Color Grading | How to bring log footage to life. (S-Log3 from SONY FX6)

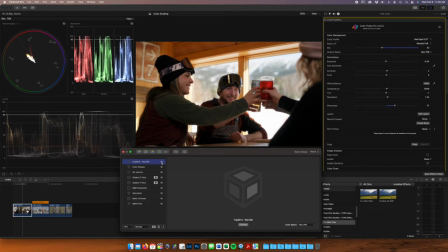And it's really not much, but I think it really sort of defines our look in terms of color grading. Just finishes it off a little bit. Totally. gives a consistency to all the shots totally yeah so yeah we'll go back through these
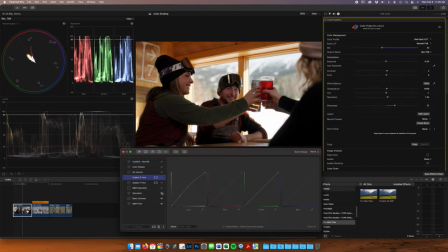start unchecking these and show what we started with all
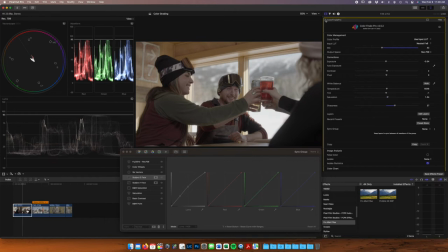right that's flat and boring yep so we uh added color finale we added our uh phantom neutral lut we then checked our black and white points I guess we first color temperature black and white point we added
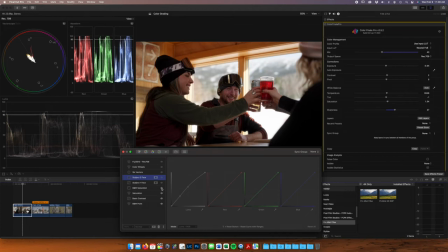some contrast some saturation we took out saturation in our black and white points we added a luminosity mask to our subjects face subject to face we adjusted our colors ever so slightly that was
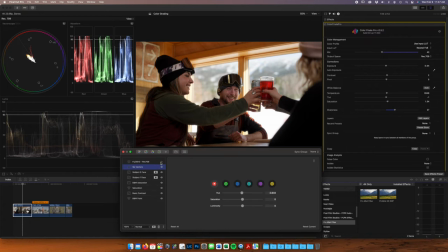just an example we can get rid of that and then we added a little bit of a look on top of it and that's a That's a pretty gorgeous image from my eyes. Simple as that. Simple as that. On to the next. We're going to move outside.
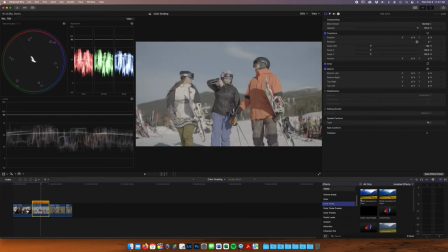We're going to do the same thing we did before. Color finale.
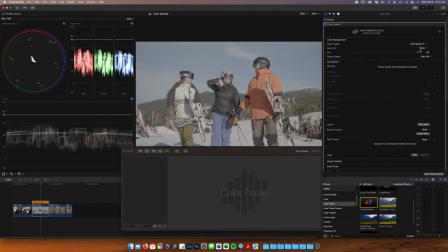We're going to add that neutral FX6 LUT again.
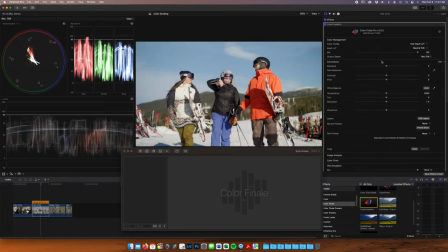That looks really good. If you shoot Sonys and you don't have these Phantom LUTs, they are worth every penny every single penny they get you closer to a final image than any other lut has before it's not a one-click fix for all
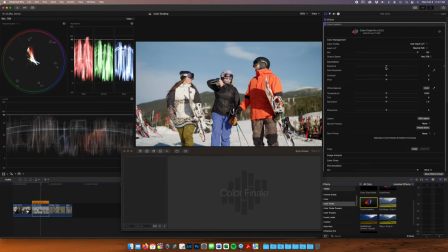your shots but it's it's close and he's got a lot of other like specific like look and stylized luts we're not really into those but i think if you were more into narrative tales or if you
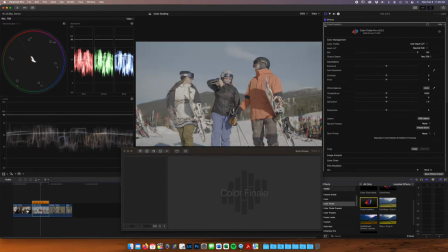were trying to do a little bit more of like a thematic look you might be interested in some of the other stuff that he's got going on but i mean
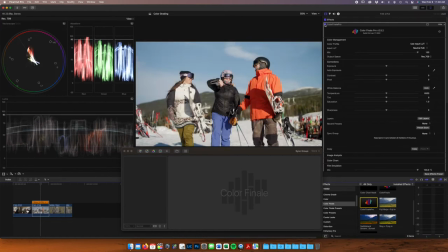even for us even just like the neutral lut was worth every penny yeah yeah uh so this is exposed fairly well i think it's a little bright especially for what i want to do afterward so we're going to bring that back down a little bit temperature
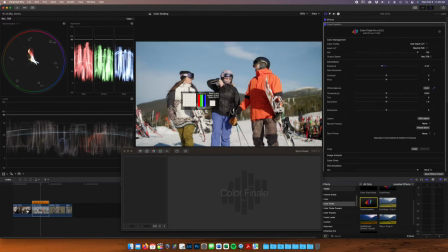looks pretty good to me I know her jacket was white and so I'm gonna pick that that looks a little cold to me I'm gonna bring this back warm it back up a little bit that looks pretty natural again
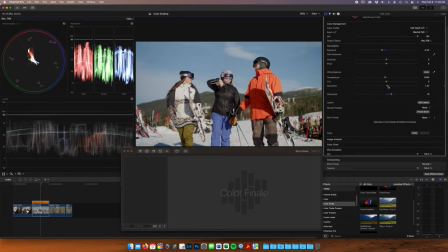add some sharpness and maybe just a touch of saturation just to get me to a good start starting point but I'm seeing I'm starting to clip my my blacks here a little bit so yeah I can see that over here so we're looking at the waveforms here you can
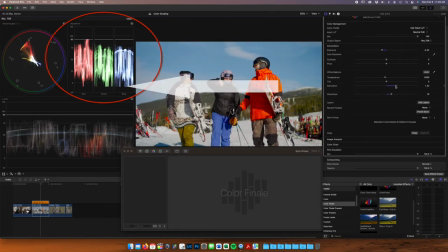see as he's bringing that saturation up and down some of those blues are just starting to get yeah blues and green they're starting to get a little yeah so we're gonna be real subtle of that edit layers again color wheels just those
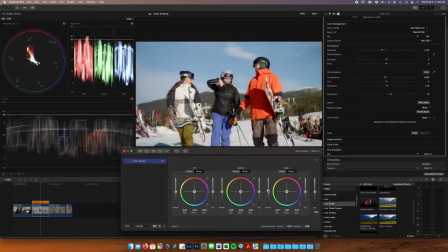blacks those whites I know it was a really bright day but I don't want those I don't really want those at 100% that doesn't look good to me so somewhere around there don't
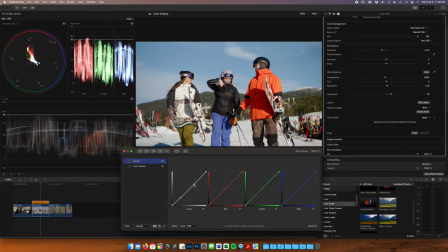need to add much contrast because again really a ton of contrast in this scene already we were shooting in the what was this 1 30 in the afternoon pretty much midday sun midday sun and we're on the snow as well so there's light reflecting all around all over the place. It is filling our shadows for us, which was really helpful.
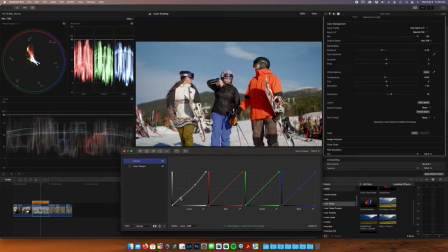That's a benefit to shooting on the snow, but it's also creating just tons of white throughout the scene.